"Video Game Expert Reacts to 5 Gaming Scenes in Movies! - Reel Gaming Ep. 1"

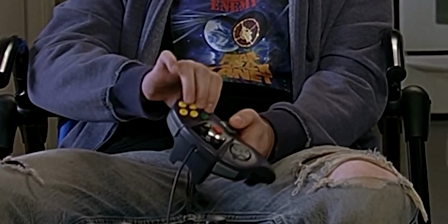His one hand is gripping the center, while the other hand is hovering over the face buttons, which matches up perfectly with where all the punch and kick buttons would be if they were playing Mortal Kombat 4 on the Nintendo 64.
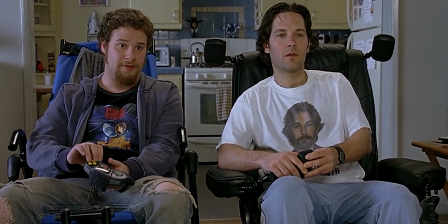Paul, though, he's using the chair's attached joystick, but he's completely avoiding the secondary joystick to his left and using just the right. He's using half a controller and simply doesn't have access to all the buttons he would need to play a fighting game like Mortal Kombat. Surprisingly though, an Xbox console can be seen in shot with two controllers resting on top. But on a film set, the actors are given specific props and items to use. Everything else around them has to be left untouched for a variety of reasons. Continuity being a big one. If actors started picking up and putting down everything in a scene, every time they would cut to a different angle, things would jump all over the place.
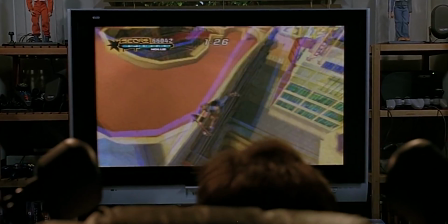Pre-recorded gameplay also helps editors, otherwise it would be a nightmare to be cutting back and forth between scenes when the actors keep changing levels, characters, or anything else that would radically change as the game progresses. But what's nice about this scene, and what sells it for most viewers, is that Seth Rogen comments on what is actually happening on screen in the game.
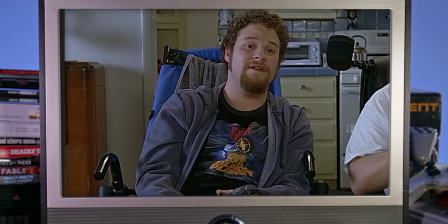I'm ripping your head off right now. It's off, and now I'm throwing it at your body.
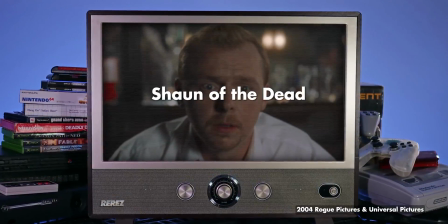Shaun of the Dead, 2004, directed by Edgar Wright.
Hey man, listen, top left.
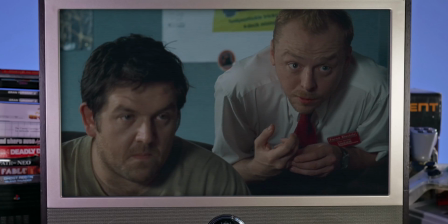Uh-huh. I was gonna say, reload? I'm on it. Since...
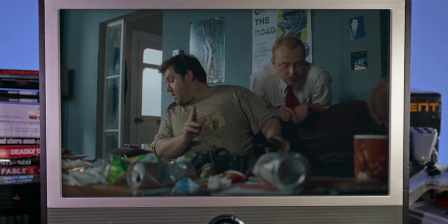Oh, nice shot. Thanks. 2 seconds. You all right, Noodle?
This is a perfect depiction of friends watching each other play a game.
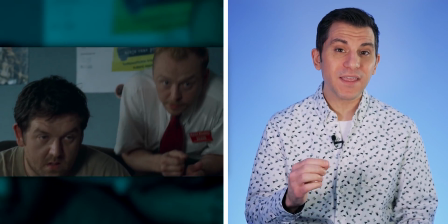Ed, played by Nick Frost, is in the middle of a game of TimeSplitters 2 on PlayStation 2,
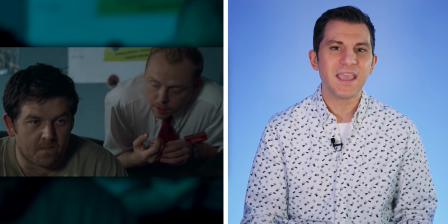while his roommate Shaun, played by Simon Pegg, is trying to have a real conversation with him. But rather than get mad Ed isn't listening to him, Shaun gets sucked into Ed's gameplay.
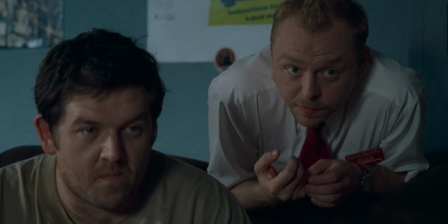Everything Shaun's saying, from giving suggestions to commenting on great moments, is spot on. And the actual gameplay is portrayed so well here that it's impossible to say that this is mock gaming. And if it is, well, they've done an amazing job making it look seamless. It's not just how Ed plays the game, but what he does when he isn't playing.
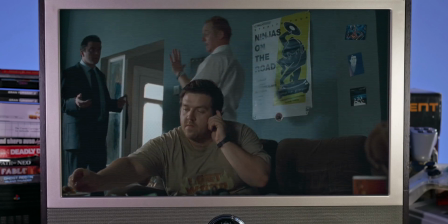When he picks up his phone call, he actually pauses the game, and we know he paused the game because we can hear the game's pause sound effect. When he picks the controller back up, you hear him unpause the game and go back to work.
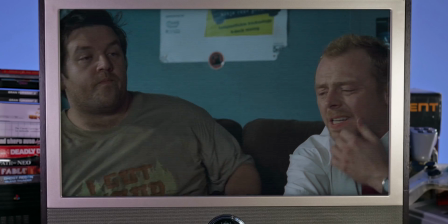Listen. Ed.
This is a level of realism that usually isn't given to scenes with video games.
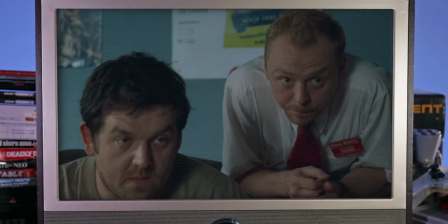It really feels like they just gave Nick Frost a PS2 controller and told him to play.
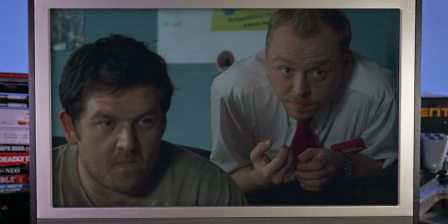He really captures that authentic feeling of someone paying more attention to their game than to the people around them.
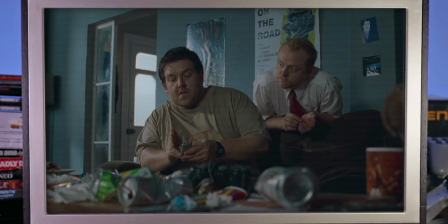And he has to do all of this in character and still react to his fellow actors. It's really impressive. We return to this living room in a later scene, and it appears Ed hasn't moved all day.
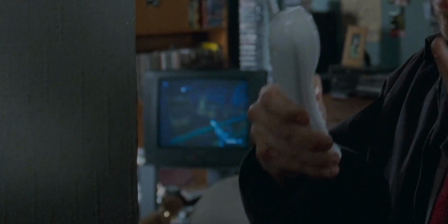He's playing the same game, and we can see over his shoulder when he pauses and unpauses his game to talk to Shaun.
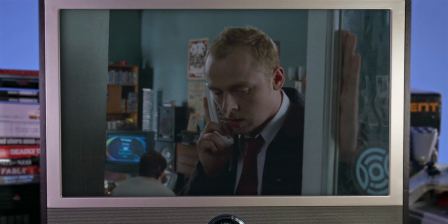And the audio we hear lines up with this as well.
You gonna thank me then?
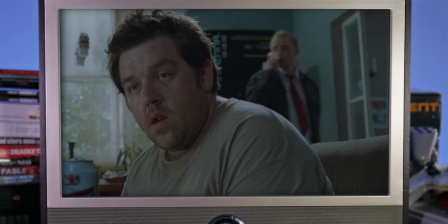For what? Tidying up. Well, it doesn't look that tidy. I had a few beers when I finished.
And it's this scene here that tells me Nick Frost is actually playing the game.
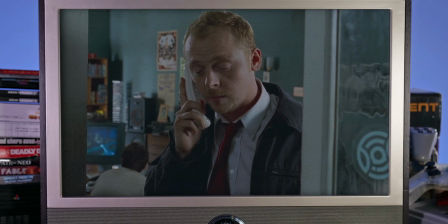I know this is really short notice and everything, but could you possibly do me a table for 2 for tonight at about 8?
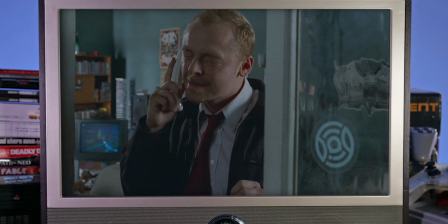No, sorry, we just gave away the last table.
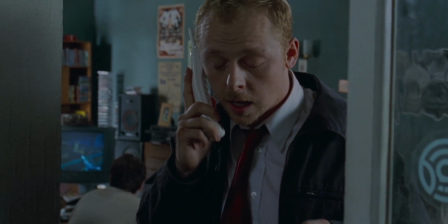If you look in the background, you can see that he accidentally pauses the game a little too early before his line,
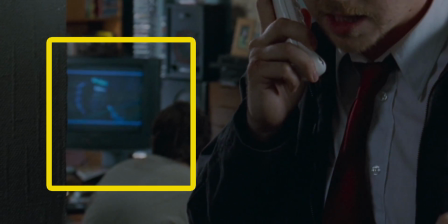and he quickly unpauses before trying to time it out again. But when the camera continues to pull out, we can audibly hear him pause the game before suddenly appearing behind Simon Pegg.
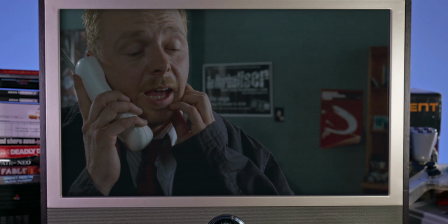I thought you said it was all okay. Yeah. You didn't book it, did you, Shaun? No.
Crazy attention to detail. Did this filmmaking choice make it a nightmare for continuity on set and in the editing room? Oh, I bet it did.